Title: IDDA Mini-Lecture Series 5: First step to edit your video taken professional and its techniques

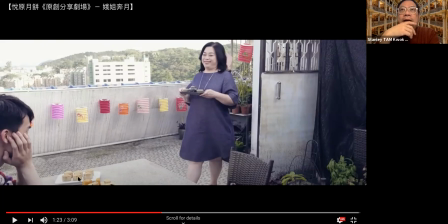[16:21]
So my planning for this is, can I using some interesting cutting point, not just a sharp cut. Let's do some information. Let's do some effects on it.
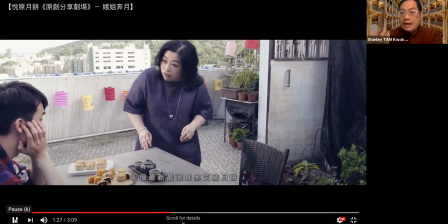[16:41]
Okay, you will see some counter action. You will see some counter action.
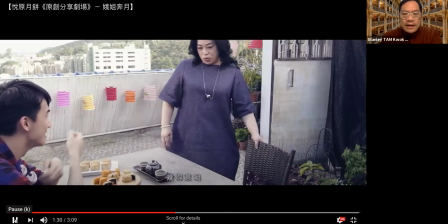[16:48]
And it
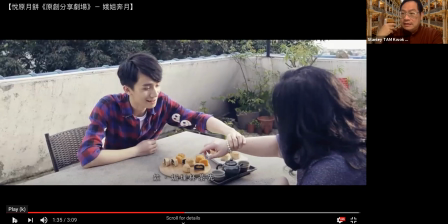[16:50]
is talking about, okay, counter action when the lady is going to grab the mooncake and then her son is just stop it. Okay, use the cut on action on it, and then you can change the size. Okay, so.
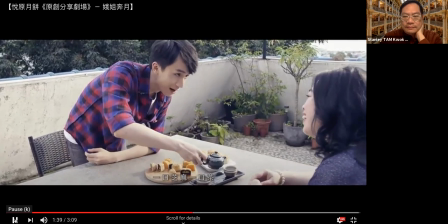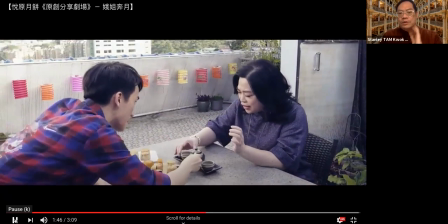[17:14]
And then we want to use more information about the enjoyment of tea,
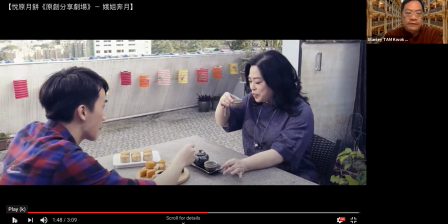[17:20]
and then I will make the cut on action and then cut the close up for the ladies. Okay, enjoy the tea.
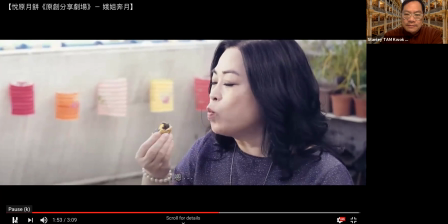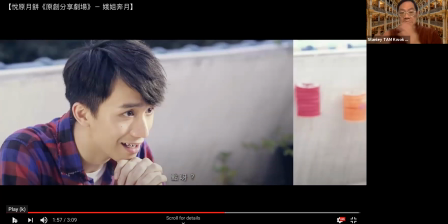[17:32]
Okay, this is the indicator for two people. So sometimes you make the general hard cut to the boy, hard cut to the ladies, hard cut. But I think it's very boring. So can we put it interesting? So I just put it some effects to make it just like this.
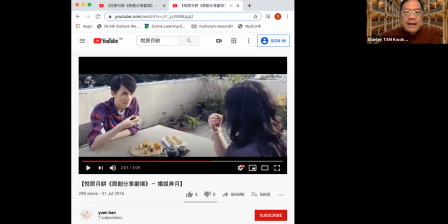[17:55]
Okay. Okay, this is very short sharing about the.
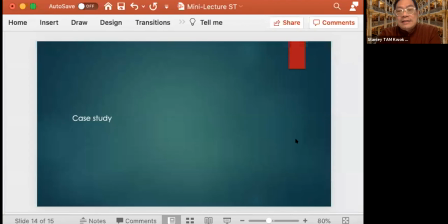[18:05]
Okay, this is the case sharing about the simple editing. The first step when you're going to edit your video, you have some rules or you can consideration. You have to consider how to start your editing. Okay.
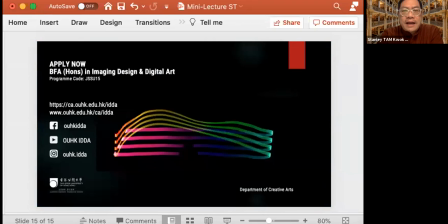[18:23]
Okay, that is the finish of today's mini lecture. I hope you enjoyed it. And if you want to know more information about our programs, so you're welcome to visit our website and social media. Thank you. Bye.